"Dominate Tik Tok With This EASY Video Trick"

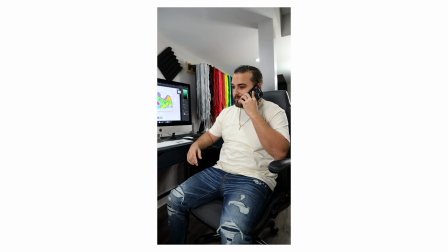[0:03] hello yeah okay so we're gonna go on that mock-up all right okay so how soon do you guys need that
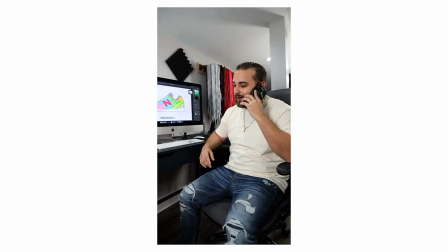[0:10] four hours oh all right yep okay sounds good all right i'll see you then bye-bye oh boy uh
all right you guys didn't see that hey guys what's going on dylan de jesus here and today we're going to be talking about how we made that really cool video where we grabbed the shoe mock-up from the screen. Now this is all done with a simple editing trick and this is something that we've been doing for a long time.
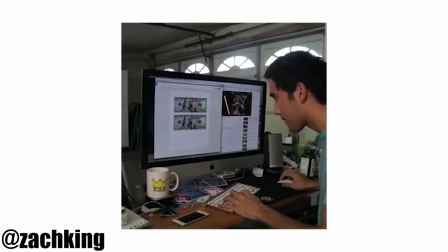[0:35]
We really gained interest in video as a whole from this creator Zach King who is well known for his editing tricks and this is something
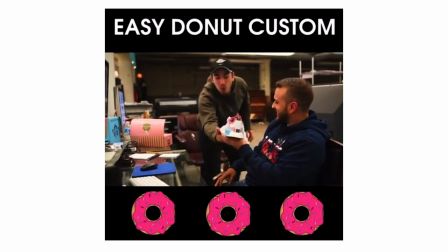[0:43]
that we applied to some of our Instagram videos before we ever even made our way onto YouTube and as part of our recent eBay collab we were actually required to make a couple different custom sneaker TikToks and this is where we wanted to apply some of those cool editing tricks.
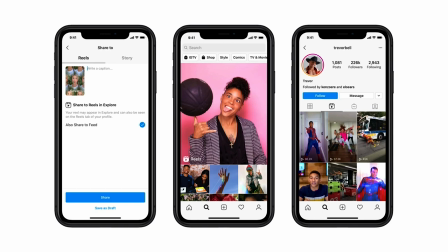[0:57]
And with the introduction of reels to Instagram this is a great way for you to potentially gain some traction on Instagram or tik-tok really switching up your content and bringing videos to life so before diving into the video you want to have a little bit of an idea beforehand and sort of where you're gonna take the overall concept we decided to have a fake phone call with the client who says that they need the shoe in a rush and what we want to happen after we grab the shoe from the screen we also want that mock-up to disappear so we have a cutout of just the background so that once we pull the shoe right off of there the mock-up disappears also another thing that you want to make sure lines
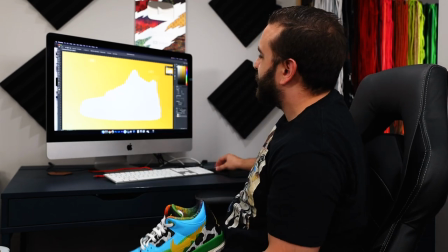[1:33]
up also is the size of the shoe with the actual cutout so if we have this a whole lot tinier in photoshop it's not going
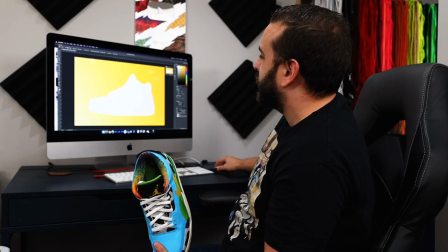[1:40]
to look as good when we try to pull it off the screen so you want to actually make sure beforehand that the size of your shoe actually lines
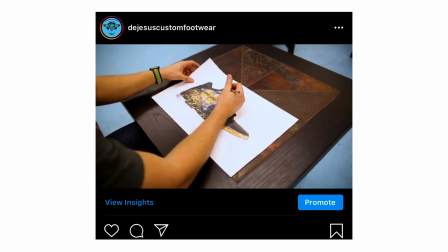[1:46]
up with your mock-up another example of bringing this trick to life is with a paper sketch where you actually try to punch out the
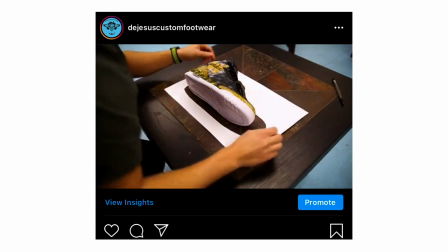[1:53]
shoe from the sketch and then you have a direct cutout of the shoe from that same piece of paper. And now we're going to show you a dry run on how we went through this entire process. Now this is definitely a two-person job, mainly because you need to stay perfectly still when you're trying to bring that magic trick to life.
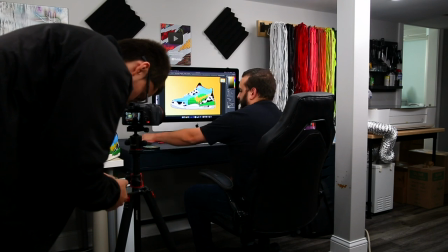[2:08]
So first off, I'm having Jason call my phone, pretending that he's a client who I just sent a mock-up to.
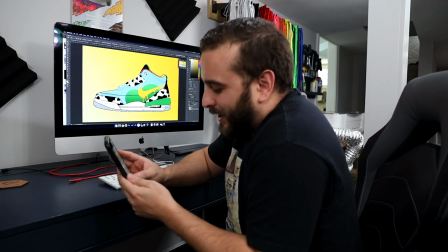[2:14]
Then you have to tell the client, okay, sure, no problem. Hang up the phone and look very confused on how you're going to pull this off.
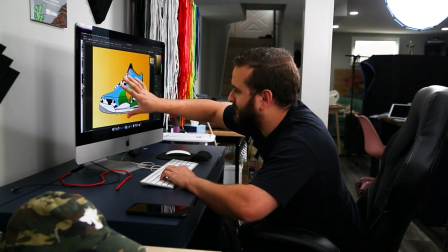[2:21]
Now it's time for us to actually grab the shoe. We want this entire movement to be really fast.
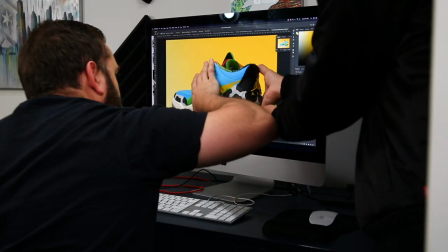[2:26]
We want to move our hand as fast as possible. We want everything to start really quick and end really quick.
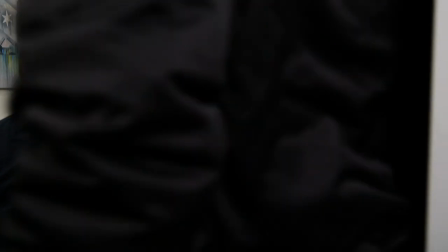[2:31]
This way there's as little room as possible for anybody to catch the actual cut.
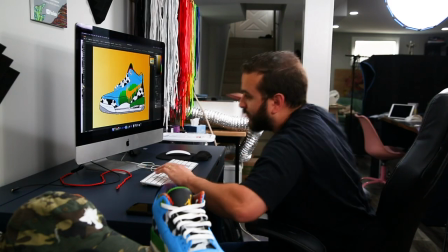[2:37]
Now I'm trying to stay as perfectly still as humanly possible.
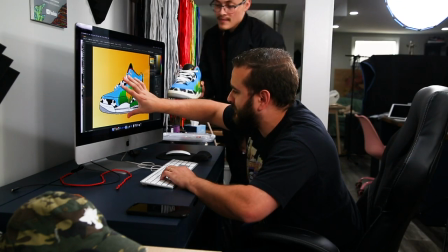[2:40]
As you can see here, Jason is now going to enter the frame and I'm only going to move my hand enough in order to fit the shoe directly behind it.
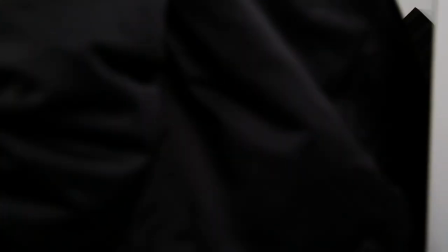[2:48]
Jason is then going to turn off the main layer on the screen where we have the mock-up and reveal the cutout underneath.
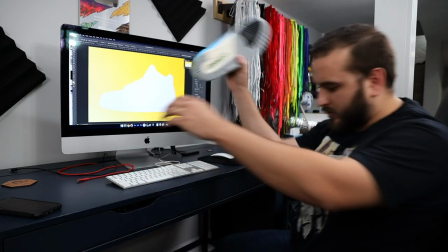[2:54]
Here's what can happen if you move even just a little bit. That cut is no longer going to line up and the magic trick is completely lost. Make sure that the person helping you isn't moving anything in the background. You don't want anything to move around your desk, any little knickknacks that you might have nearby. You really want to make sure that everything stays nice and still.
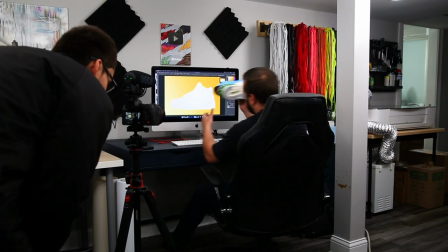[3:12]
Now for removing the shoe from the screen, I want the action of my hand movement to again be as fast as possible so it looks like we're actually snatching the shoe right off the screen.
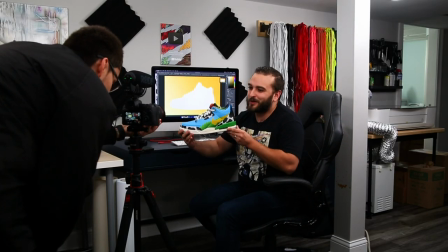[3:21]
Now we have one final action of showing the shoe off to the camera just to really sell the illusion that we brought everything to life. And that's a wrap on all of our footage and we're ready to hop into the edit. I want to start off by saying that you could use any video editing software that you prefer as long as it allows you to cut.
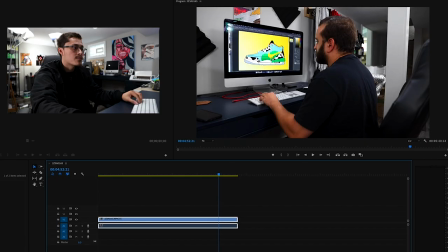[3:36]
That's all you need for this trick. So now that we have our footage in Premiere all I'm going to do is look for my in and out points. I could see that right here is where Dylan's phone starts to ring so I'm I'm gonna go ahead and add a cut there.
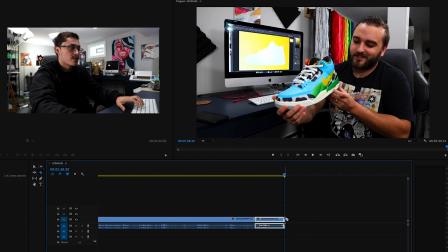[3:48]
And then I also see that right around this is where the video ends. So I'm gonna go ahead and add a cut there and just move this footage to the side.
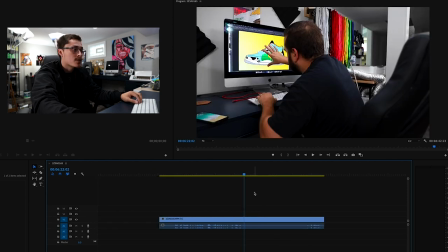[3:55]
And now within our smaller clip, we're also gonna look for two more in and out points. So right here, I'm looking for the moment where Dylan's hand is still in motion, but almost comes to a complete stop. So it looks like right here is that point.